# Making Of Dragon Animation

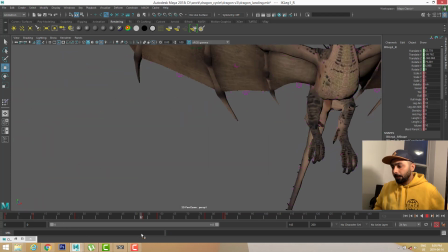737s
By doing that, I am making sure that we see a impact on the landing impact on the legs. And I see right now I am giving a little bit follow through on the feet also.
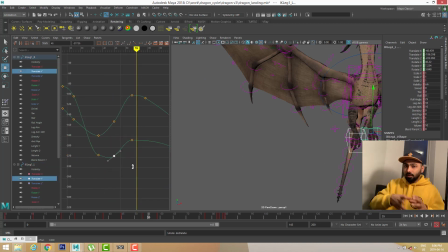752s
As the dragon is going up and down, the feet are following the body. So just
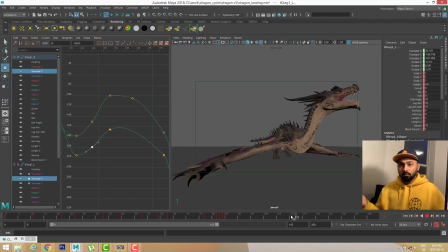760s
another layer of detail on feet.
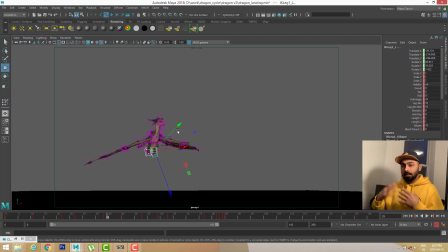763s
So you guys know what first I did follow through on the whole body. I did up and down in the whole body, then I followed through the back body, and now I'm follow through the feet.
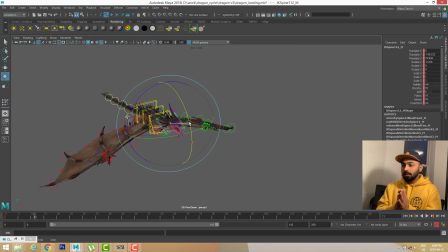777s
So I'm just I'm animating everything in a progressive way.
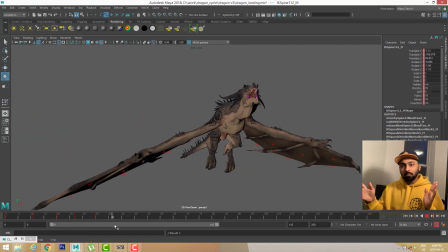783s
I am not blocking the whole dragon first and then I'm just doing one thing at a time.
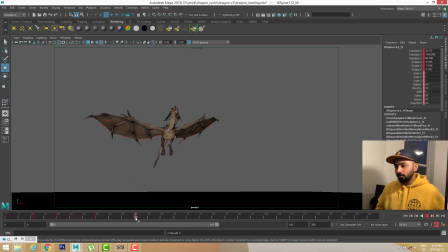788s
So now right now I'm kind of blocking the head.
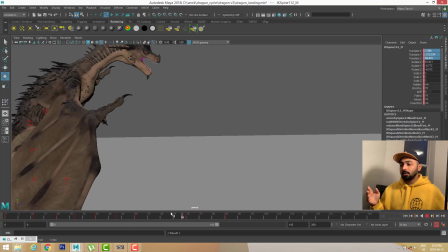796s
So the head will be kind of leading the whole action here.
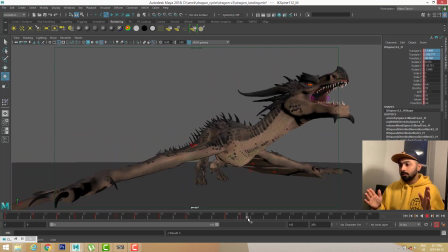804s
Like as dragon is controlling, the head is a very small part of dragon's body,
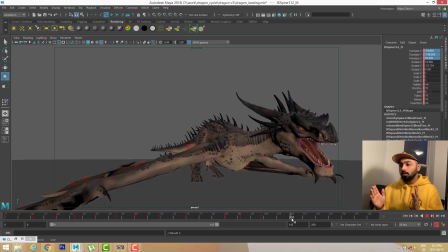811s
but his head should be leading the whole movement of the body, because his head should be kind of leading.
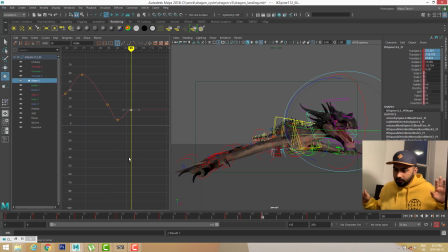820s
If the dragon is flying, if he's looking this side, first his head will go and then his body will go.
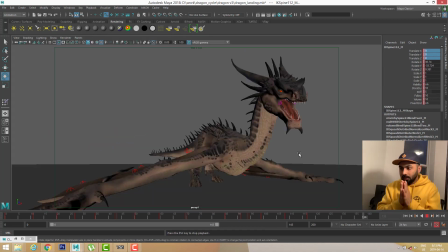826s
So there'll be kind of leading action in the head.
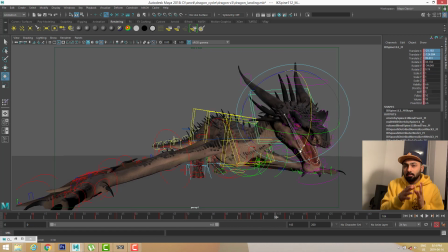829s
And also as the head is leading, so as the body will move, the head will also react a little bit to the body.
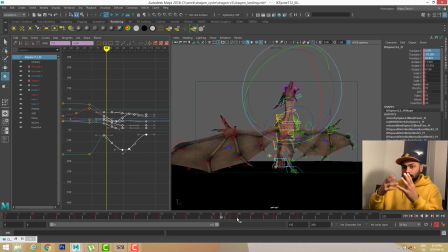837s
So it's a kind of head will control the body and body will control the head.
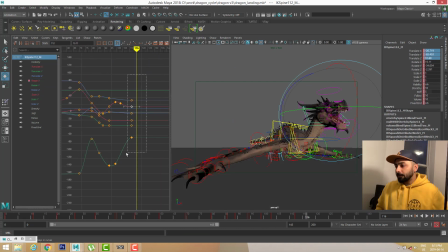842s
It's a two-way thing, how you want to work with the head and body. And so right now I'm trying to give a basic animation to the head. As the dragon will land on the ground, we need to see a kind of
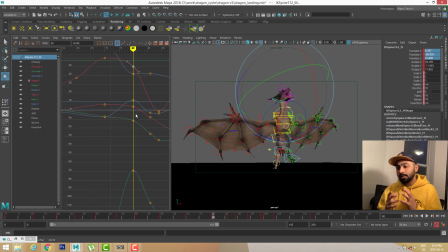857s
impact on the head and neck as well. We need to see a follow through on the neck, and that's what I'm trying to make here.
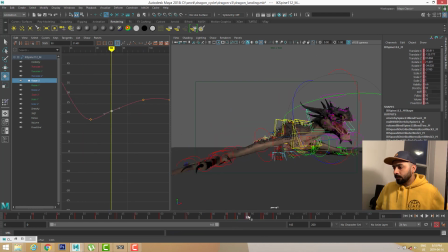Another thing I want to say is that you don't really need to
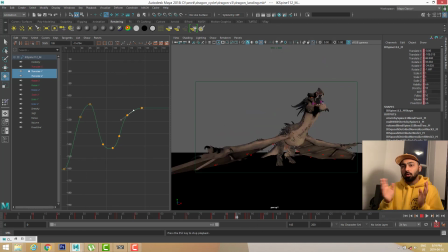884s
you need to explore all different axes of
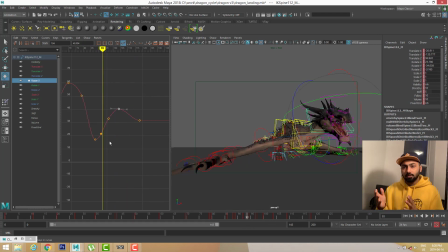889s
the rotation and translation, so that you can see a variety of head movement,
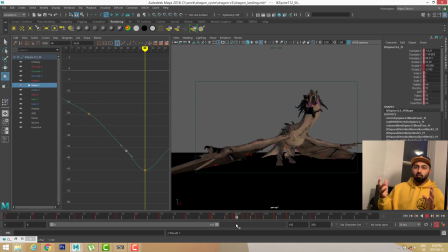894s
or any kind of movement in any
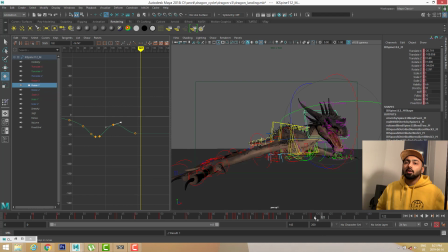898s
control of the dragon. Right now what I'm trying to do is I'm trying to give an arc.
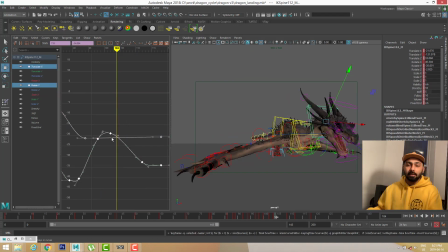903s
As soon as the dragon will land, the dragon will land with the arc in his head. The follow through in the head will be following an arc. So like he will land and he will do something like this, and then he will start roaring. And so
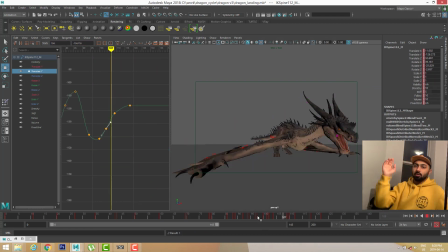923s
and let's say if you are trying to see a follow through in your hand,
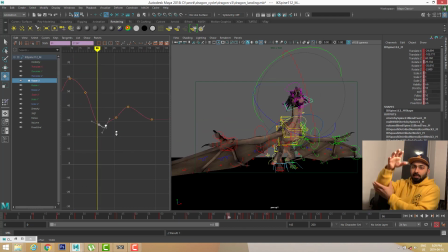927s
so let's say this is the neck and this is the head of the dragon, so the neck will come first and the head, and you can either do this one or you can do that like as the head is again leading,
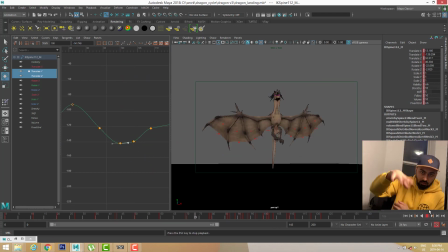938s
and then the head will, you will see final follow through in the head. The head will come like this.
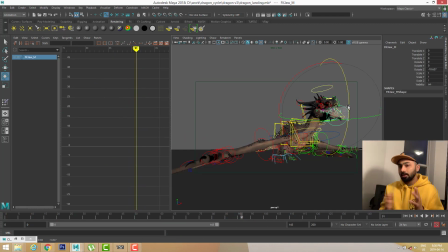944s
Like there are different kind of varieties you can explore in the head.
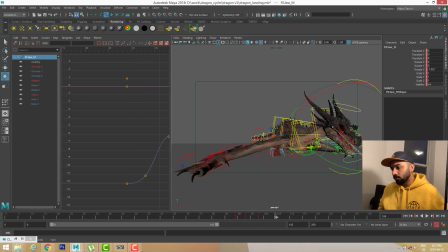950s
And now I'm trying to give a little bit more detail to the jaw also, as the head is landing, and as the head is as we are seeing an impact in the head, I am trying to add a little bit more impact in the jaw as well.
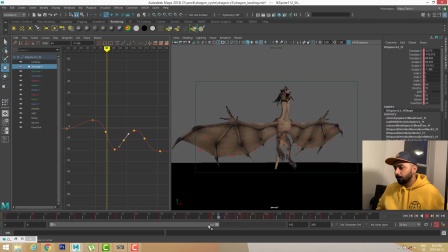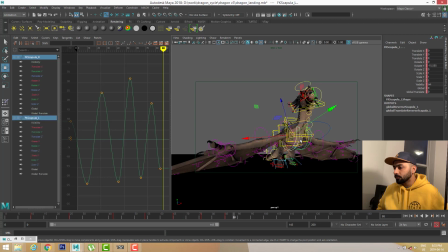And forgive me, in this apartment you might see you might hear some
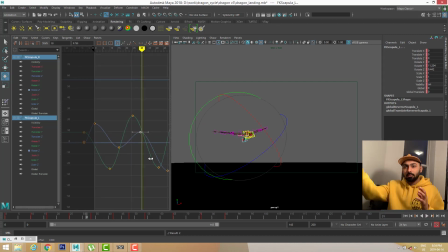981s
sounds from the neighbor apartments.